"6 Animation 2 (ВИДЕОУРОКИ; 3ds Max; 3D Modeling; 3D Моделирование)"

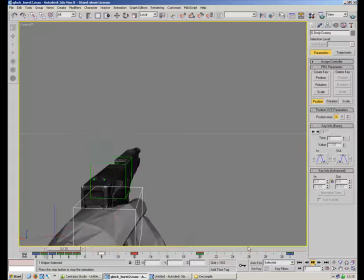8:26 Quite like that, actually.
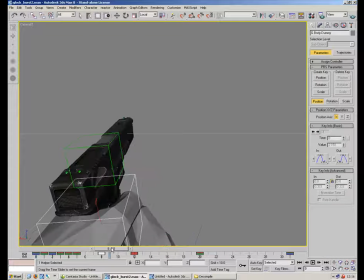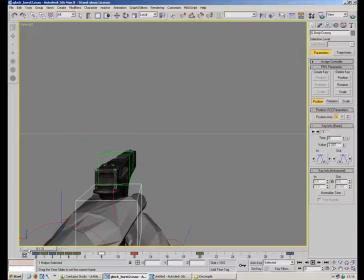8:43 A little bit. Oh, it's not going very well because I don't have auto key on.
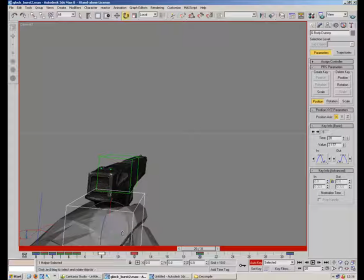8:51 Damn auto key.
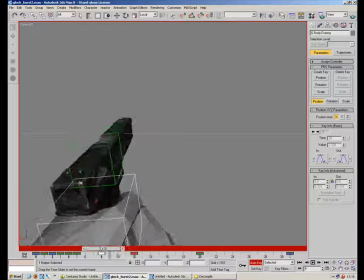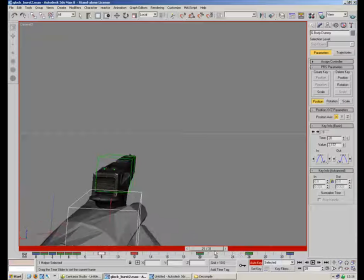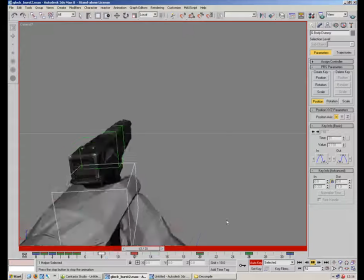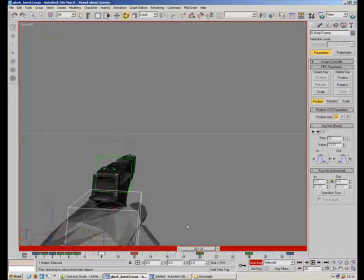9:32 Just gonna have a tiny little bit of extra twist sideways.
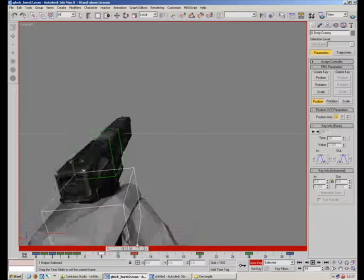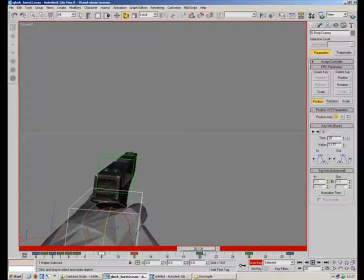I think it's these very
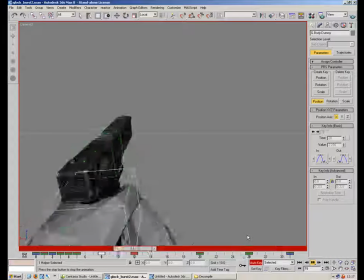9:56 minute little twists here and there that just take away that sort of linear motion that you may well end up with your animations,
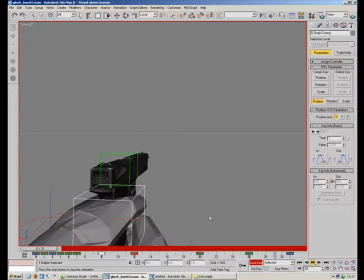10:03 and it just makes things a little more interesting to look at. Actually, quite like that. So I'm going to keep
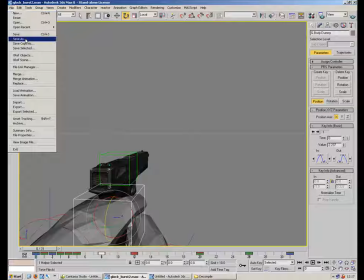10:12 that. File, save as, burst 2.
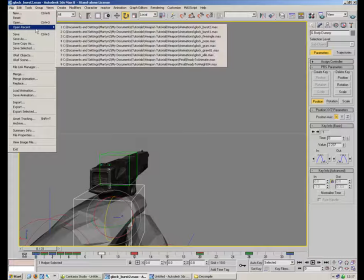10:15 I've also done the shoot animation, just a single fire,
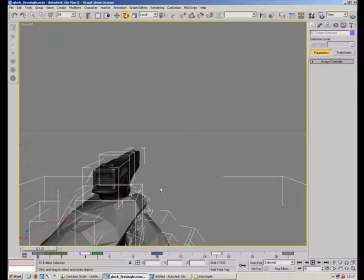10:23 which I've done so it comes back in one frame and then goes back to its original position in 3 frames, and then again there's just a slight twist. Kind of surprised that the actual animation's 20 frames long, but it is.
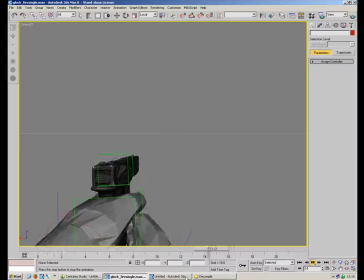10:43 I've copied it. Push, dush, dush. Yep, so that's that one done. How long have we done?
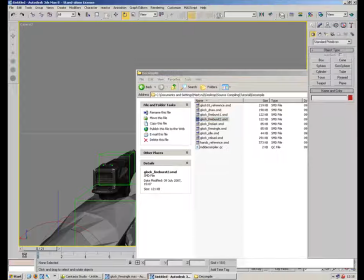10:54 10 minutes. That's cool. We'll go in and do the reload animation.
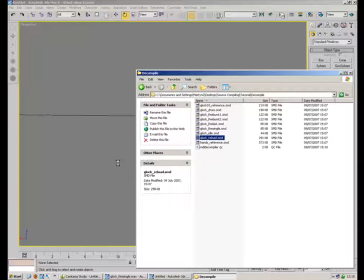11:01 Chuck him in.
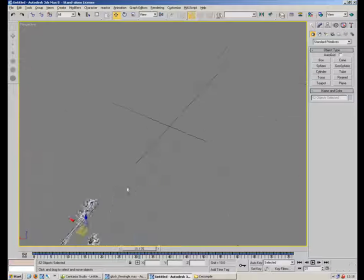Reload, we got 76 frames.
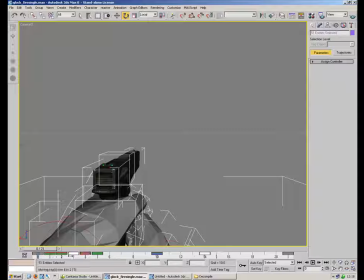11:14 So we're going to keep just our front frame here, because that's the one that we need. 76. Okay. First and last frames exactly the same, so I'm going to go all the way to the end. Right click, copy frame 0.
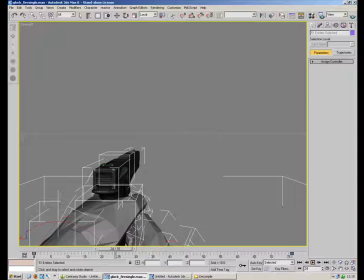11:34 And we do exactly what we did with the draw. We're going to watch through this guy.
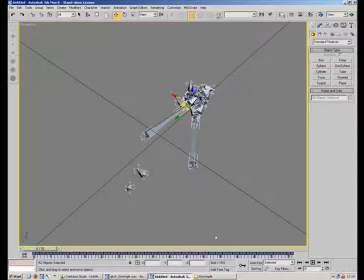11:40 One of the reasons why we're copying the positions of this animation is so it will match the sound effects which are added. And unless you can do your own sounds, or have someone that can do your own sounds, then this is the best way of getting your gun to match the sound effects.
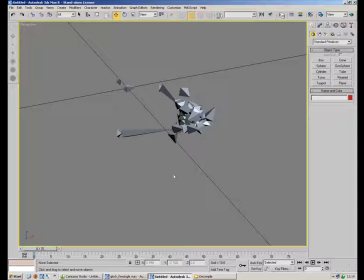11:57 Otherwise won't be reloading, but the reload sound will be playing, and it was just going to look a bit odd. So Dush.
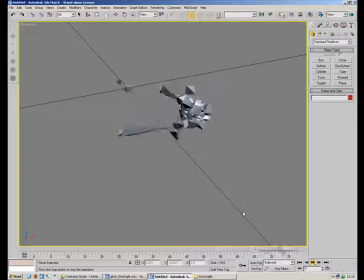So what's the plan? Let's have a quick peep again. The clip comes out at frame 20.